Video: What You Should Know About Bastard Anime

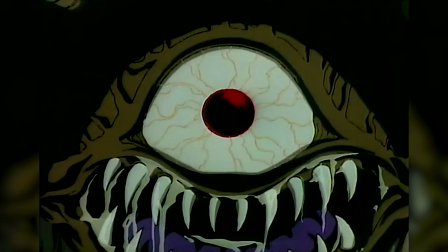248s
Don't let the video quality fool you, the fantasy creatures are dripping with detail,
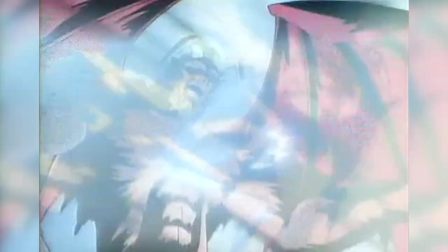252s
while the effects animation for the magic and explosions are full of life, although photosensitive viewers may want to be careful at some points.
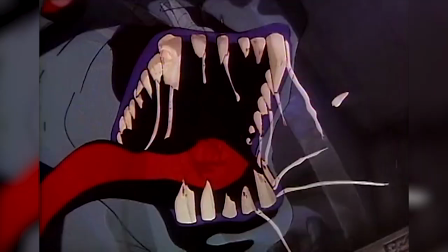258s
The action animation is obviously a strong suit, but the characters' facial expressions also go to great lengths to portray the tension of a fight in a more visceral way.
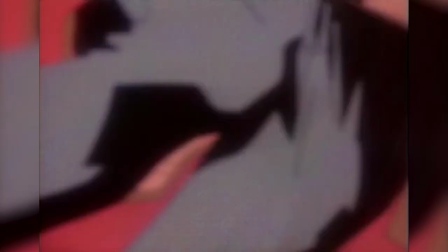266s
A highlight is the animated backgrounds, which simulate exciting 3D camera movements and climactic moments.
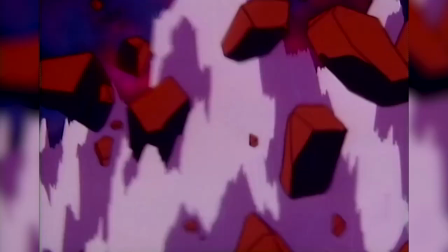271s
When these different aspects of the visuals come together, Bastard's animation feels truly iconic.
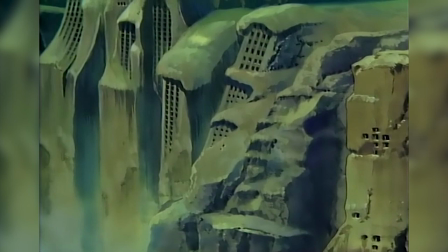276s
It doesn't just excel in the action scenes either, the settings and backgrounds have their own intrigue.
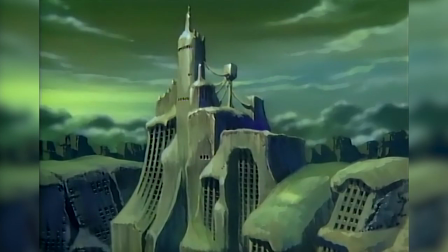281s
Even for a 6 episode story, looking at them made my imagination go into overdrive.
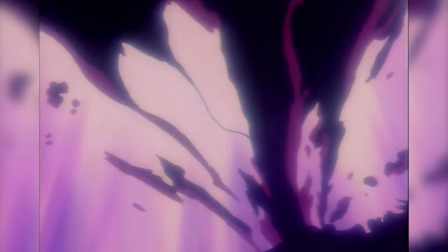285s
Likewise, the imagery itself is nothing to ignore, and sometimes is punctuated further with coloured light for extra dramatic effect.
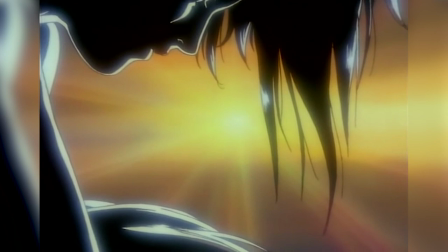292s
At a distance, this looks like a story about scantily clad girls and ultraviolence, but it can also be very beautiful.
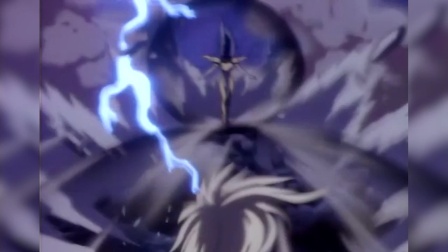297s
The climax of episode 5's major fight was especially poignant.
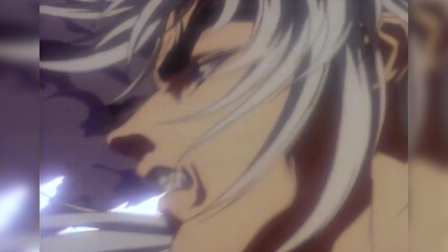301s
Everything from the music, to the animation, to the use of colour hammered home the tragedy of Schneider and Arshis rediscovering their love in the heat of battle.
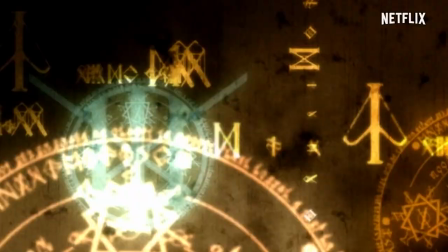308s
The new adaptation might have its own great animation, but I imagine it'll be very hard to recapture the magic of how this OVA looks.
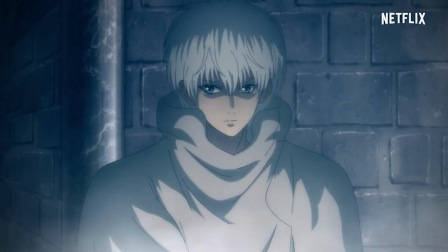314s
Granted the Netflix version will have the advantage of telling more of the story laid out in the original manga, where things ended up taking quite a turn.
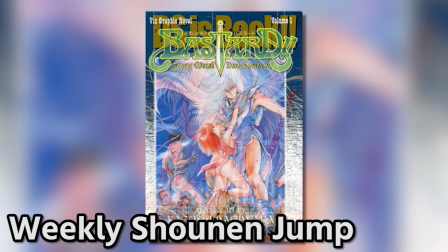321s
Bastard began its run in Weekly Shonen Jump back in 1988,
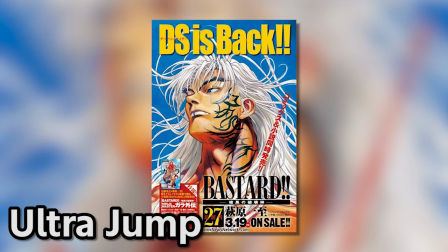325s
but most of it was irregularly published in Ultra Jump, where it's still technically ongoing despite being on hiatus since 2010.
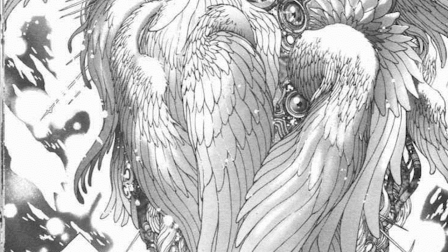331s
At a certain point, the story starts focusing more on things like belief, morality and religion, in, points this OVA never got around to.
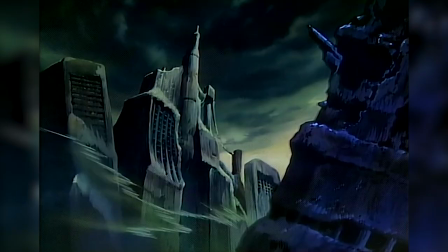338s
Perhaps this will give fans a chance to see these characters in a new light and get more personally invested in their stories.
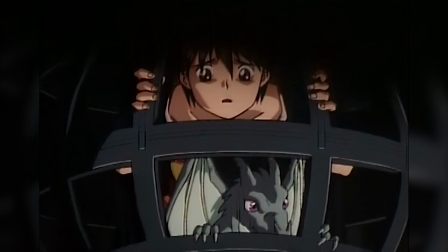344s
In any case, this media's English release stopped after volume 20,
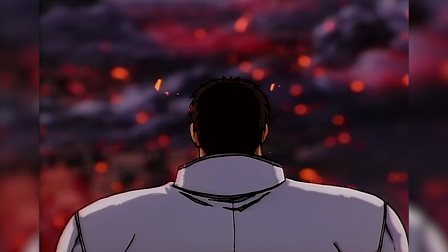348s
but even the Japanese manga's future is uncertain due to the aforementioned hiatus, so who knows how this new anime is going to end.
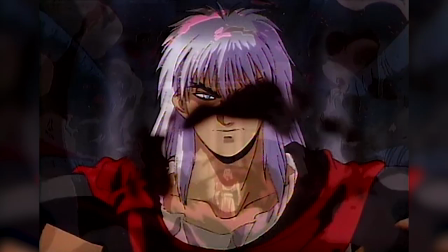354s
The OVA did take some liberties with the chapters it adapted, whether it be condensing Schneider's first two battles into one,
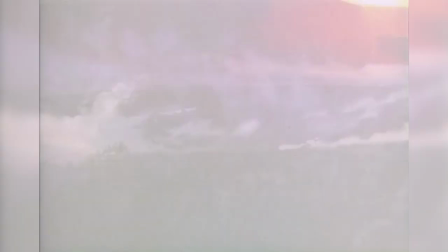360s
or peppering in some panty jokes during the first episode, Netflix Bastard could be an opportunity to keep in more details from the manga,
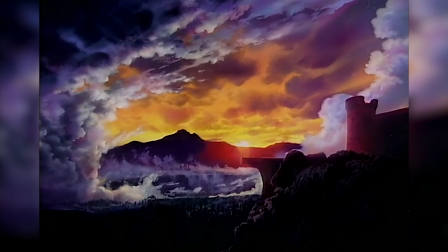367s
provided it doesn't cause the story to drag.
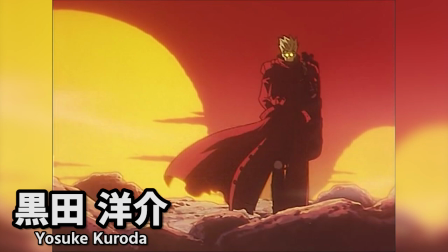369s
The series composition is being handled by veteran writer Yosuke Kuroda, who's handled some solid anime adaptations including Trigun, My Hero Academia, and Jormungand.
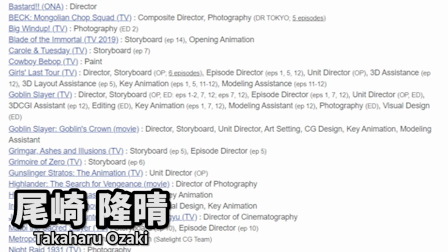377s
The director, Takaharu Ozaki, has a notable amount of Director of Photography credits, and also helmed adaptations like Goblin Slayer, which itself is a popular dark fantasy, and a less violent yet atmospheric girl's last tour.
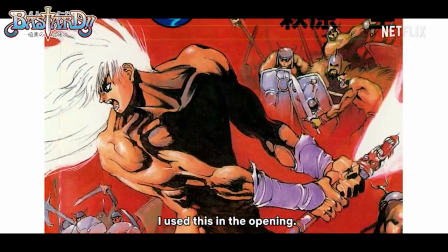389s
In this interview, Ozaki mentioned that as a child he was a fan of the Bastard manga, and has even paid homage to the volume cover illustrations in the OP and ED sequences.
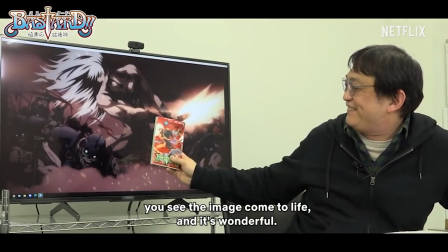398s
Ozaki clearly has a reverence for Hagiwata's story and art, which for now, bodes well.
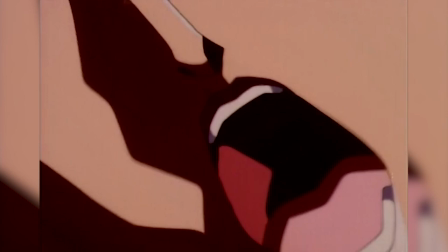402s
As for other expectations of this new Bastard anime, some aspects of its localization may change too.
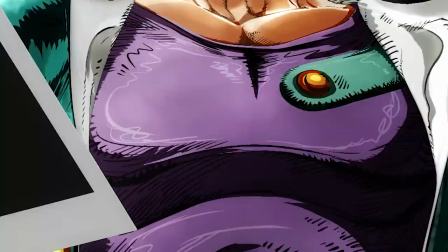407s
In a similar vein to the stands in Jojo's Bizarre Adventure, many aspects of Bastard, which were named after real-life musicians or bands,
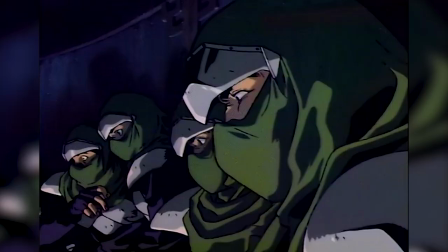413s
have slightly different names in the official English version, presumably to avoid legal issues.
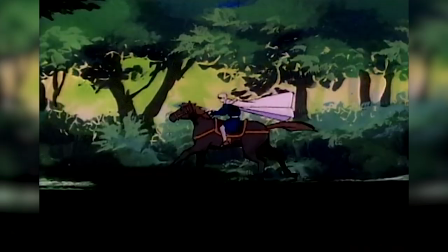418s
Metallicana became Metaricana, Anthrax became Ants-La-Sax, as well as some other unintentionally hilarious workarounds.
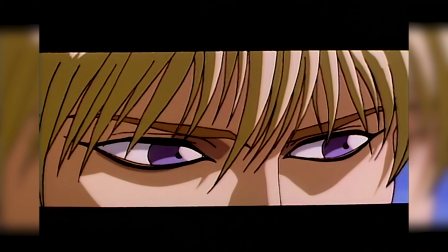425s A far more graceful fate than that which Abigail's undead army is visiting upon Iron Maidan.
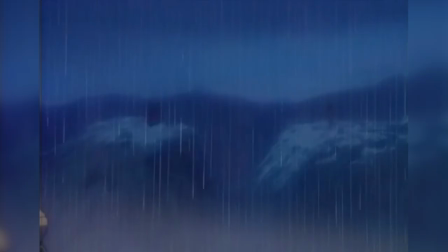431s
It's like, yeah, I wonder what that's a reference to.
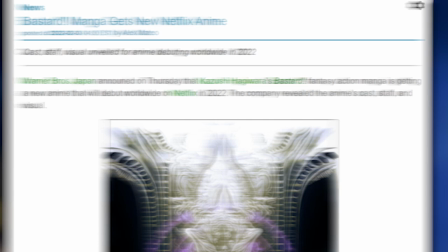434s
In terms of voice acting, we have confirmation that the Japanese cast of the Netflix adaptation will be brand new, so at this point it's unknown what that will mean for the English cast.
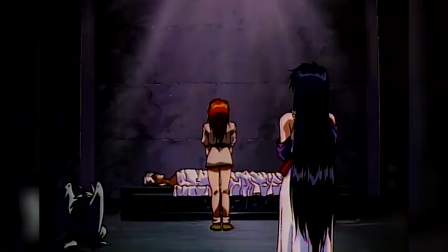442s
The OVA's dub was produced for the same companies responsible for dubs like Cowboy Bebop, Ghost in the shell,
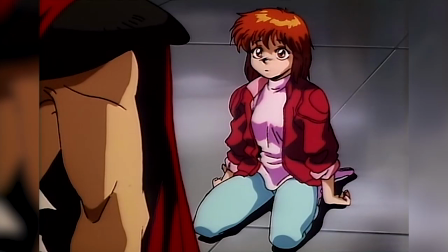447s
some Gundam movies and OVAs among other things, and featured actors that were common in those dubs. Wendy Lee, Steve Blum, Richard Epcar, Mary Elizabeth MacLynn, and so on.
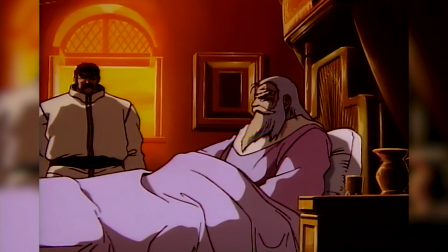456s
For the most part, the dub is great at immersing you in the fantasy world with its larger-than-life characters.
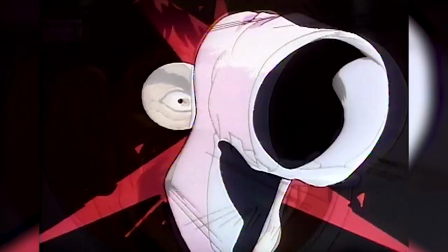461s
While it can sound campy here and there, the ridiculousness is sometimes warranted, and I think you would be a welcome surprise to see these performers return to the series.
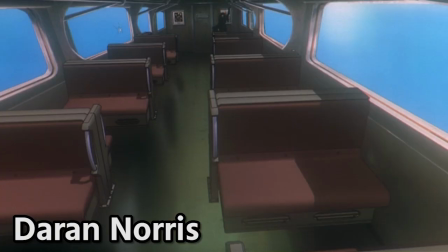468s
The most memorable performance is probably of Dark Schneider himself by Darren Norris, who fans may recognize as various characters from anime like Cowboy Bebop,
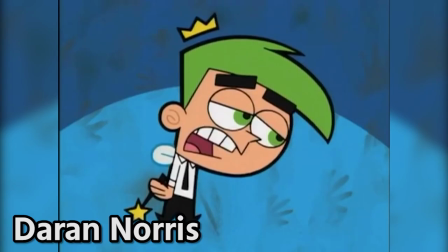479s
or from cartoons like Fairly Oddparents.
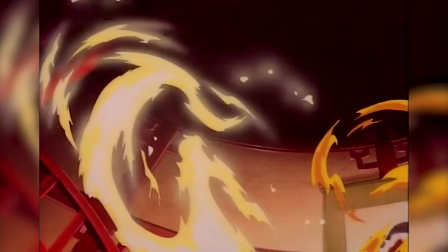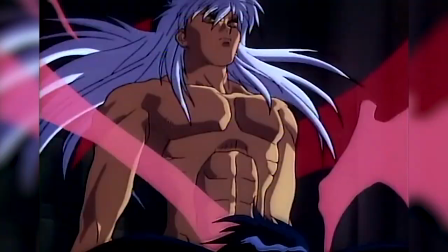489s
Obviously with the content mentioned here, I don't expect Bastard to be for everyone, but if this sounds like a good time to you, you're probably gonna love this 6 episode anime.